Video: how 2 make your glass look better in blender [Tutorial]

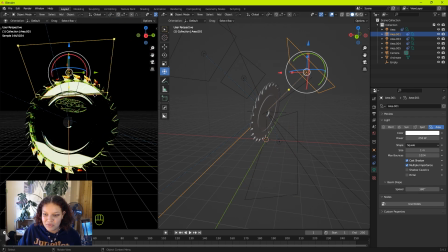I'm gonna go with 300 this light up here I then spent you know 15 minutes figuring out where the light hit the peaks
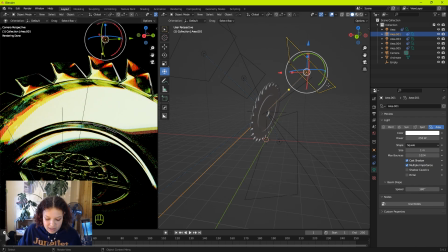at the top here to get this nice again amber sort of colors coming through depending on where you move it you get different effects you might like this sort of
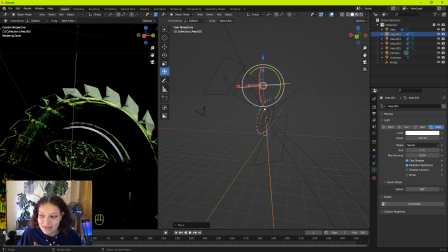like highlighting the green and that's totally up to you it totally
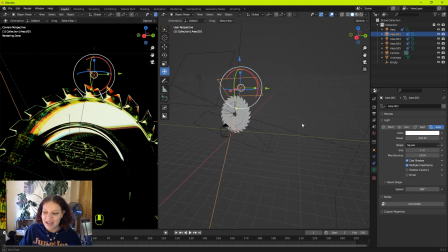is up to you and that can be scary but can also give you the freedom to really hone in on your style just sometimes what you need so
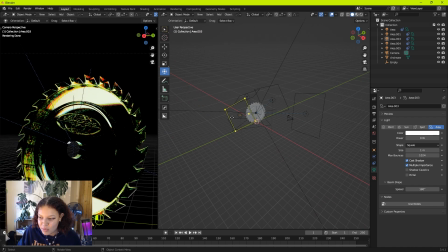carrying on I'm gonna now enable this other light on the sides gonna hit
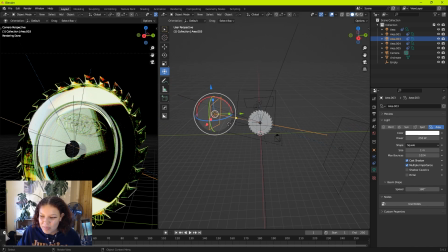like 250 again we've got this gray going on I'm not the biggest fan of it but if I do need a little bit of grade to sort of make the blades stand out from the black background then I will have to use it I will have to use it the larger your object
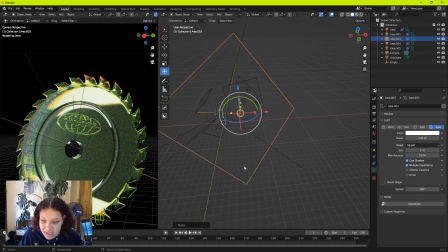is the more diffused the light will be so I'm quite liking this really diffused light that kind of just lights up the entire blade
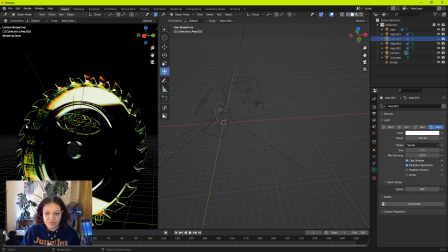to make sure that you know this isn't like this isn't just fading into the background again you might like it fading into the background
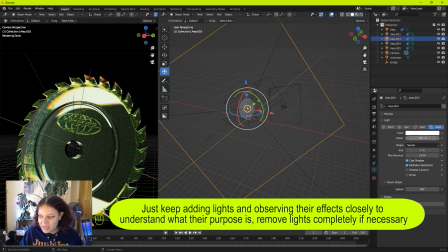totally up to you so
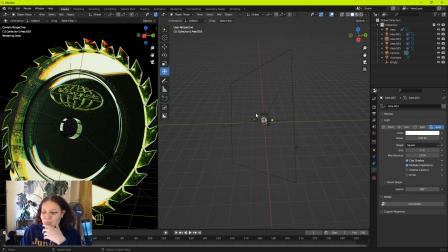that's a bit of simple lighting I have a very weird way of doing it like this what's that like what's all that about you can also play with gobos like adding things in front of the light to cast shadows on your object but that i'm gonna leave that for another time the reason
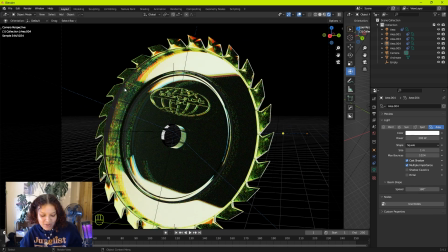i was really excited to show you guys this tutorial is to just like show off how the ray tracing
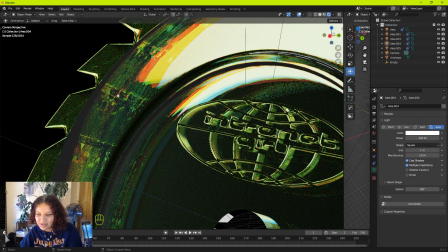and tensor cores handle diffraction and dispersion and glass
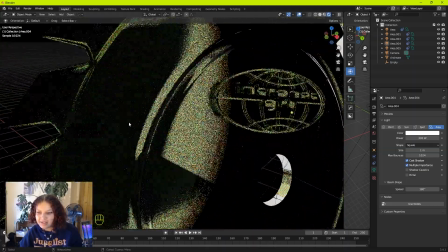textures so so brilliantly super interesting when you start to understand
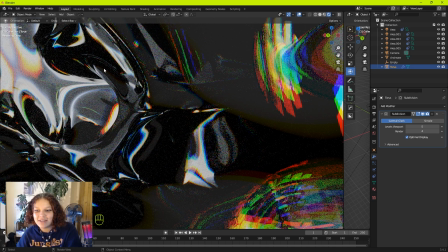the amount of computation that goes behind producing an image like this especially in real
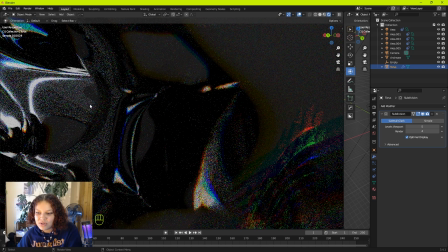time ray tracing is what enables us to create or like produce an image like
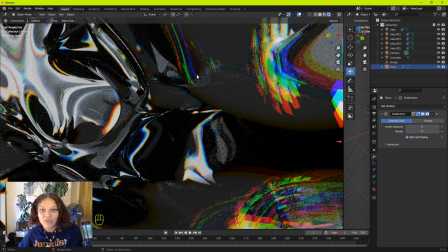this by calculating a number of rays that bounce around the scene um and how they would in the real world sort of reflect off objects to create shadows and or like different lighting effects and so in this case we're not only getting this this ray tracing but also the chromatic dispersion
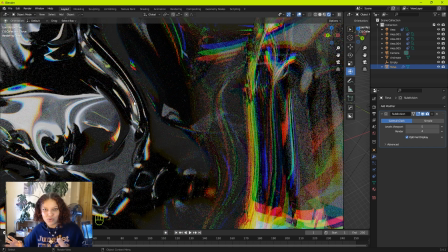of light of it spreading out around the contours of whatever shape you're working with this is absolutely brilliant that i'm able to see this image so crisply in
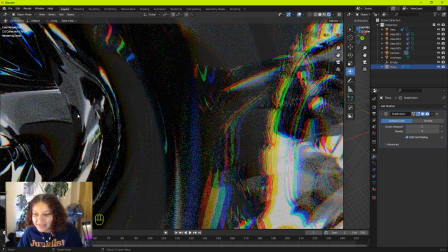real time like deep that speaking of real time let's get this rendered
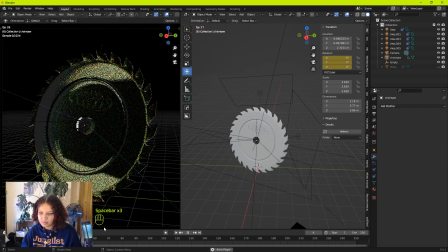and see what we've got nice